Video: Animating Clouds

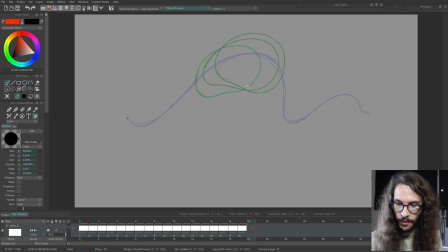Then I'm gonna have it kind of slow down up here, maybe bulge out a little bit. And then this is kind of like your bouncing ball animation where it gets slower and closer spacing on the apex of the bounce.
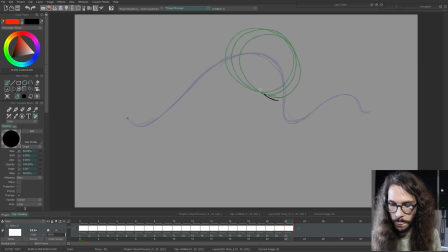And then it's gonna start to speed up and go down this motion path. And these are just rough drawings. It doesn't have to be perfect. I'm just figuring out the general motion and movement here.
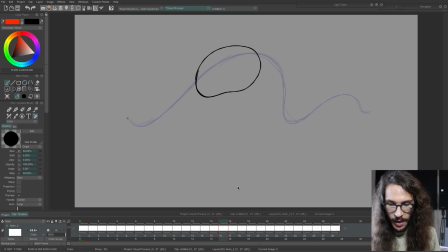And before I go further, I'm just gonna play this, see what we have. So that's what it looks like so far. And you can see it slows down, speeds up. It's gonna come back down here, and I'm gonna have it shrink, and then start to grow again as it comes up.
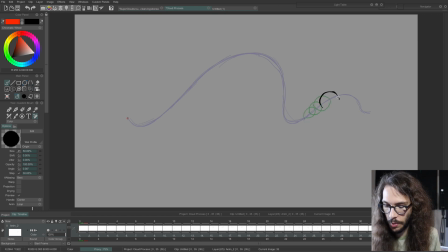as if the smoke is absorbing oxygen and expanding. But again, this is a cloud, something in between a billowing smoke and a cloud. Then it's gonna shrink and dissipate.
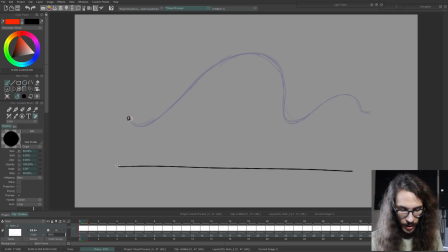If this were a timing chart, it would kind of look something like this, where you have the start of the animation here, the end frame here. It starts out very slow and then gradually picks up in speed, and this is the spacing. These little dashes represent the spacing in between the frames.
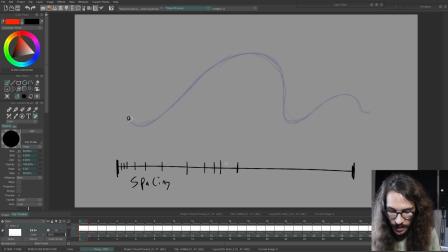But then on this one, it starts to decelerate and it gets slow again in the middle at the apex of the bounce here. And then it speeds up again and then slows down and dissipates. After you have one little blob, you just go over a second time.
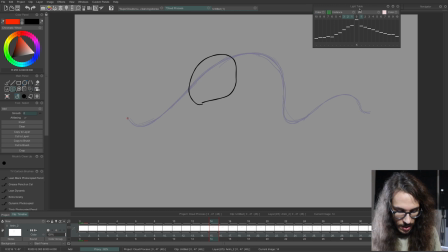And what I might do is, instead of just starting at the beginning here, I might start more around here and just kind of imagine what kind of cloud shape I want here. So just maybe make another shape here, then go backwards and start to connect this in.
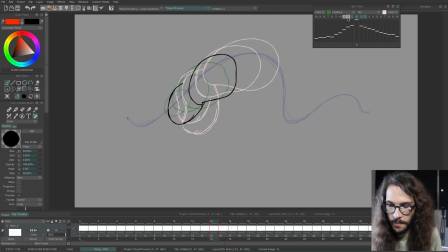You just kind of go straight ahead animation, improvise with these shapes. It's very intuitive. It's something you might have to practice a few times, but the concept is just to do one little blob at a time,
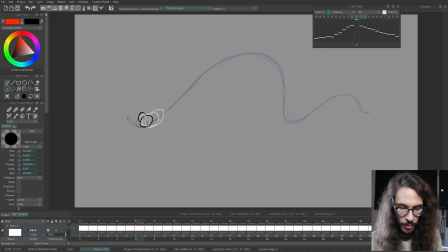and you kind of just start out with one blob and then have other blobs improvising and moving around the one blob. They can even come out forward and swirl around.
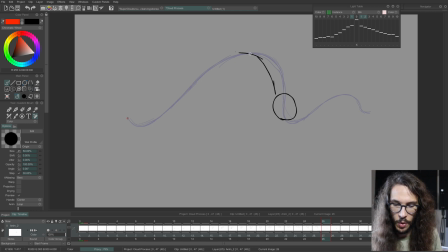Okay, right here, I'm gonna have this piece of smoke or cloud, whatever you want to call it, goopy goop, whatever. It's gonna be kind of stretching and it's gonna break apart from the main mass, the main body here.
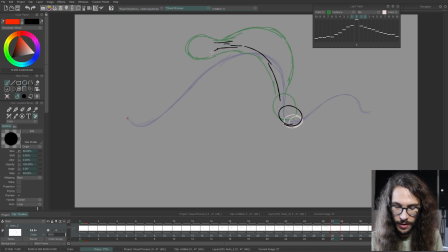So I'm gonna have it get narrower in this tension point right here. It's gonna get narrow and then it's going to break apart. I like to have a little ball right here where it broke apart and then that part just dissipates.
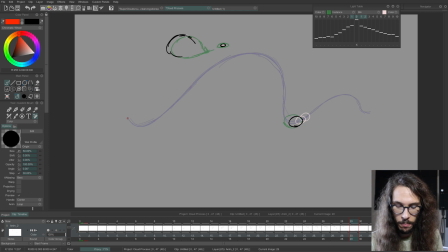And then the smoke kind of bulges up a bit and then starts to shrink. Sometimes it's fun to have things going in opposite directions of the main force just to add a little variety.
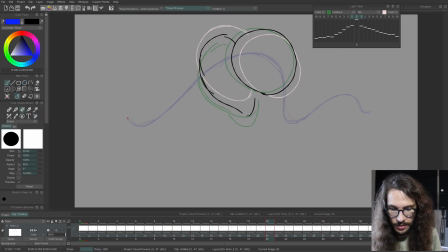And as you're going through here, you can look at your light screen. If you see things jittering, you can kind of correct that. You go over it in multiple passes and just kind of eyeball how things look and how things feel and adjust to your taste.
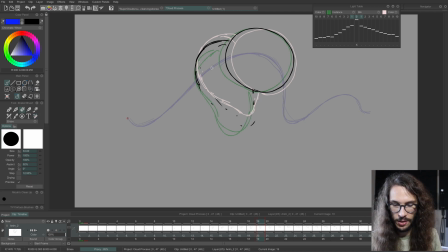It doesn't have to be perfect. The nice thing about kind of special effects type animation is, unlike human beings, special effects don't have these super articulate joints and
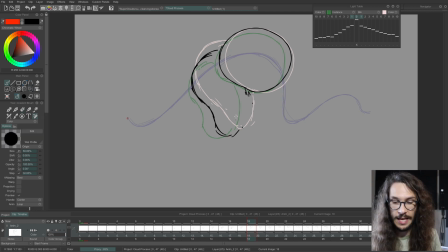pieces of body and mass that we're super used to seeing, and we can notice the problems in a human drawing, a drawing of a person.